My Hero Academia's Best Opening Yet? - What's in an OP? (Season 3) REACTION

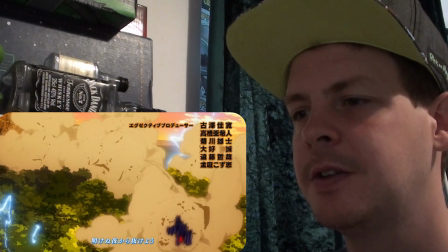12:24 Yeah, it's interesting the explosion starts with an immense burst of power from dark shadow Oh, yeah out of control when that's a bit yeah
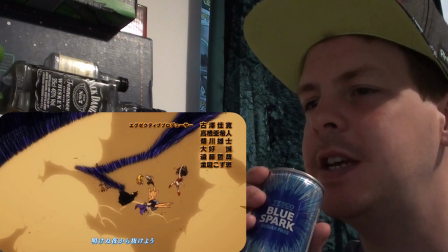12:33 So it shows everything that's about to happen in the season It's just a crazy burst of
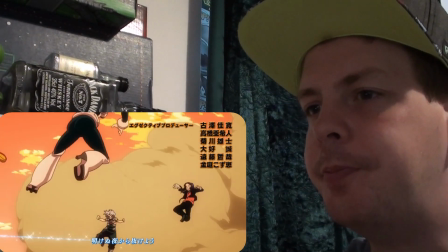12:38 action Show the chaos Created by the villains attacking But even if it's
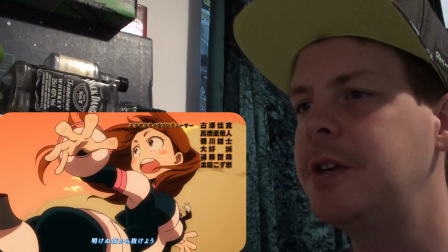12:43 just for a few frames Every character gets a chance to show off Their unique designs and personalities We see Todoroki break away from the chaos And
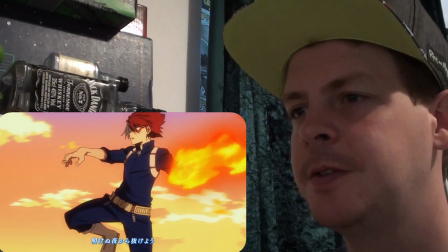12:51 fly above it on his ice Readying a blast of flames And I guess he's too important To not get his own character shot at this point But it's a bit out of place Considering that he doesn't really accomplish much He doesn't do anything in this season, does he?
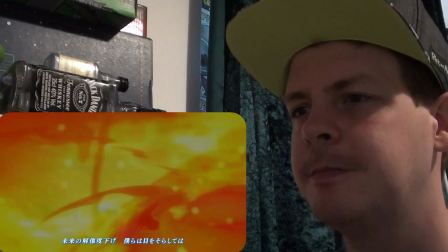13:05 Still, his frames serve as a cool transition to Deku as he powers up and gets ready to throw down Muscular.
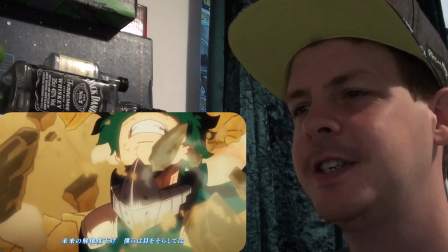13:11 This is a beautifully animated sequence that really sells Deku's desperation and power,
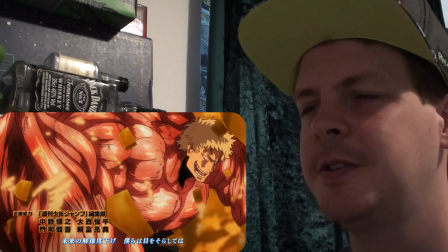13:17 as well as Muscular's insane, overwhelming strength, which dominates every frame he's in.
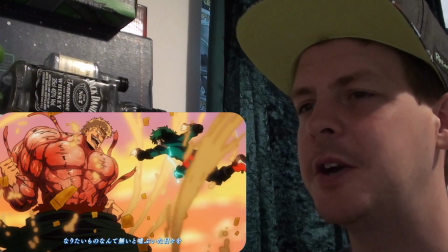13:23 You get an instant sense of the David and Goliath nature of this fight from just looking at the two side by side.
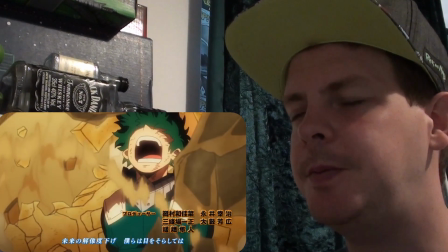13:29 The rotation around Deku tells us that this is a key moment for him.
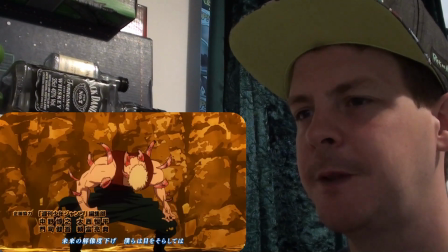13:34 This is his first time fighting as a real hero, giving his all to defend someone he doesn't...
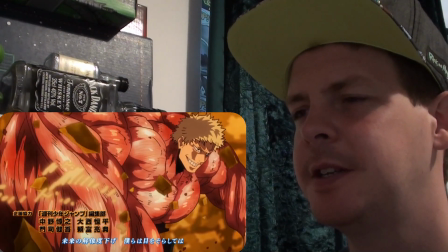13:39 Yeah, it's like he has to save... No. Thus, it is a huge step toward realizing his destiny as All Might's eventual successor.
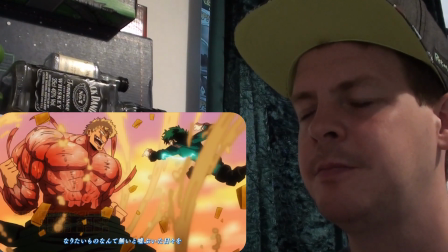13:46 That idea is reinforced as he goes in for the knockout blow. And just before he lands his 1,000,000% Delaware Detroit smash,
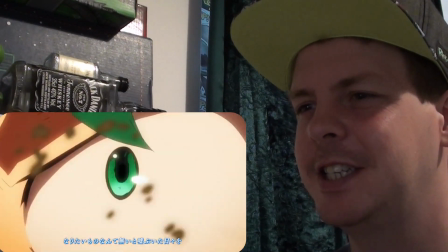13:55 we zoom into Deku's eye and see what's inspiring him. the ferocious fighting spirit of all night conveniently
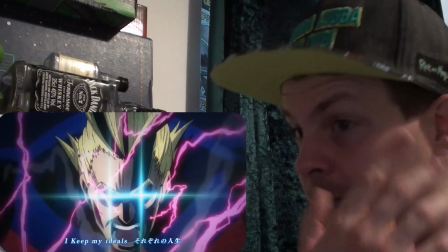14:01 this also serves as an excuse to highlight the final battle between all night and all for one from behind the villain we see
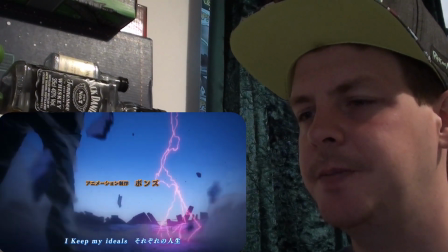14:08 all might crackling with energy ready to release every last ounce of one for all in his final attack united states of smash
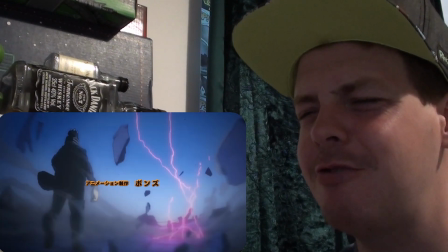14:16 which is the coolest attack name ever we then zoom in across the battlefield to All Might and see his face twisted,
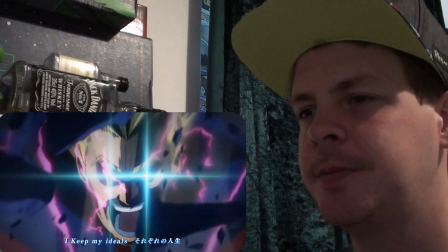14:24 not in his iconic smile or even a serious grimace, but rather pure unrestrained rage.
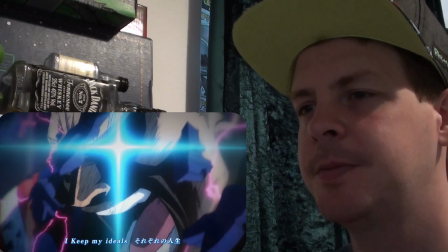14:30 For the first time in the whole series, we are seeing All Might get truly mad,
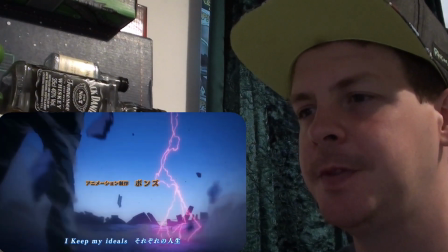14:35 and combined with the tempo of the music finally speeding up, it is a badass moment.
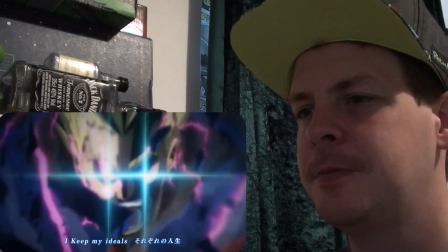14:41 And if the significance of that is lost on you, the importance of this moment is further emphasized by another camera turn,
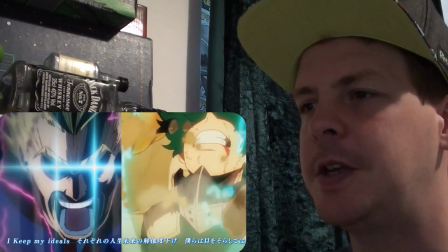14:48 mirroring the one that we just saw around Deku's face.
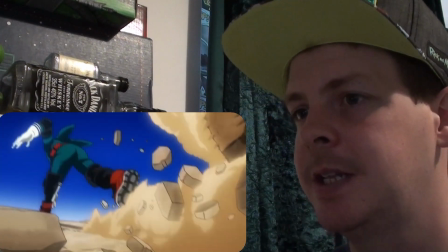14:52 He is finally passing the torch to Deku, just as Nana passed it to him so many years ago.
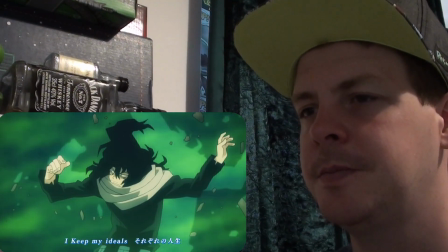14:58 We see a quick montage of Eraserhead, Edgeshot, Best Genist, Mount Lady, Kamui Woods, and Endeavor using their powers to fight Nomus during the Hideout Raid arc.
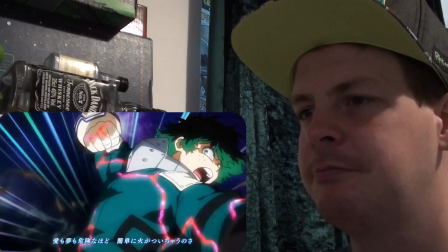15:07 Each of them collectively inspires Deku, who at last unleashes his power on Muscular,
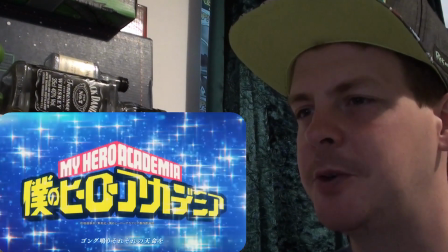15:13 breaking through the screen to bring us to the title card, Which appears in color negative for a moment,
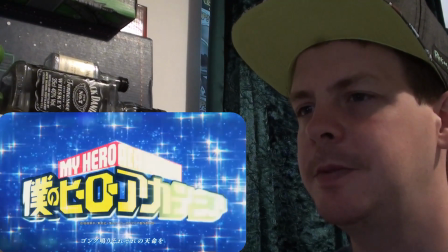15:18 perhaps representing all for one's evil before a flash of lightning wipes it away To leave us with a shining heroic symbol
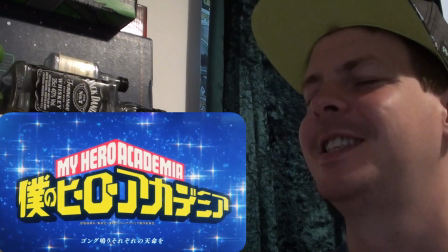15:24 or maybe the graphic designers just thought the effect would cool After the title card we see one last shot of Deku rising up from the ground Growing
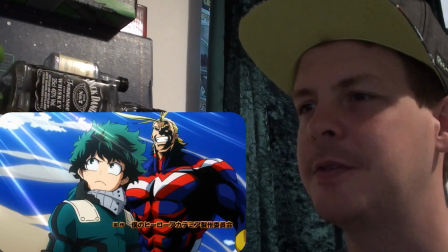15:33 in power and stature before our eyes and he's standing in front of all night behind him Which is really significant in all of the other OPs.
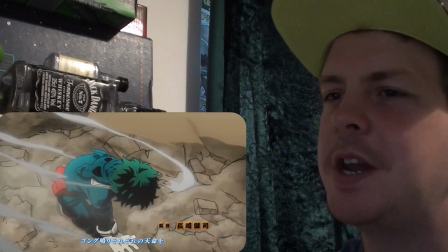15:42 Yeah who was constantly chasing behind him He doesn't even look at him, yeah.
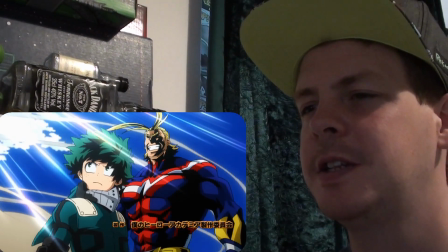15:48 He's like, look, forwards. So cool.
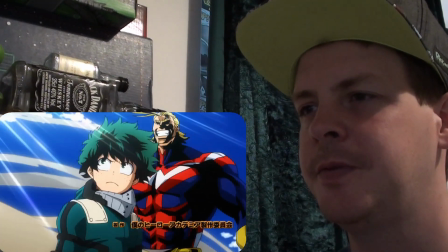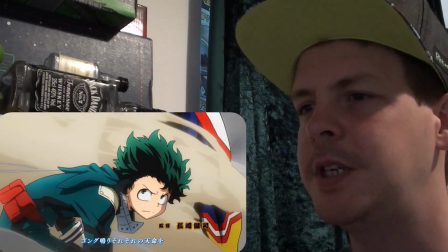15:59 They don't.
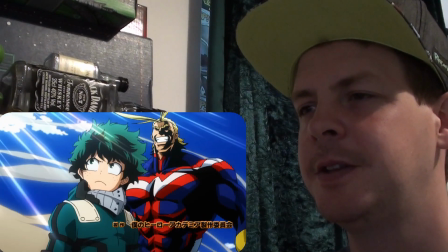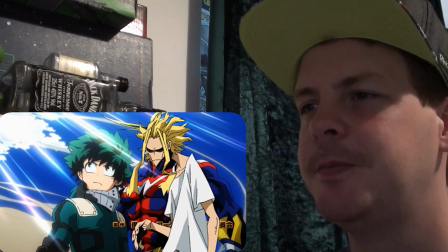16:09 I'd rather... I'm glad they didn't. A film theory.
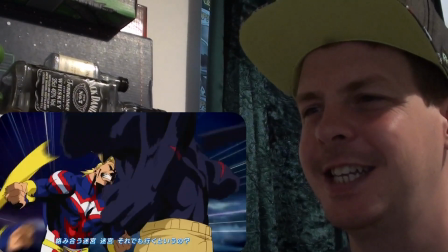16:15 Wrong show. It is amazing how bones manages to keep raising the bar with each six.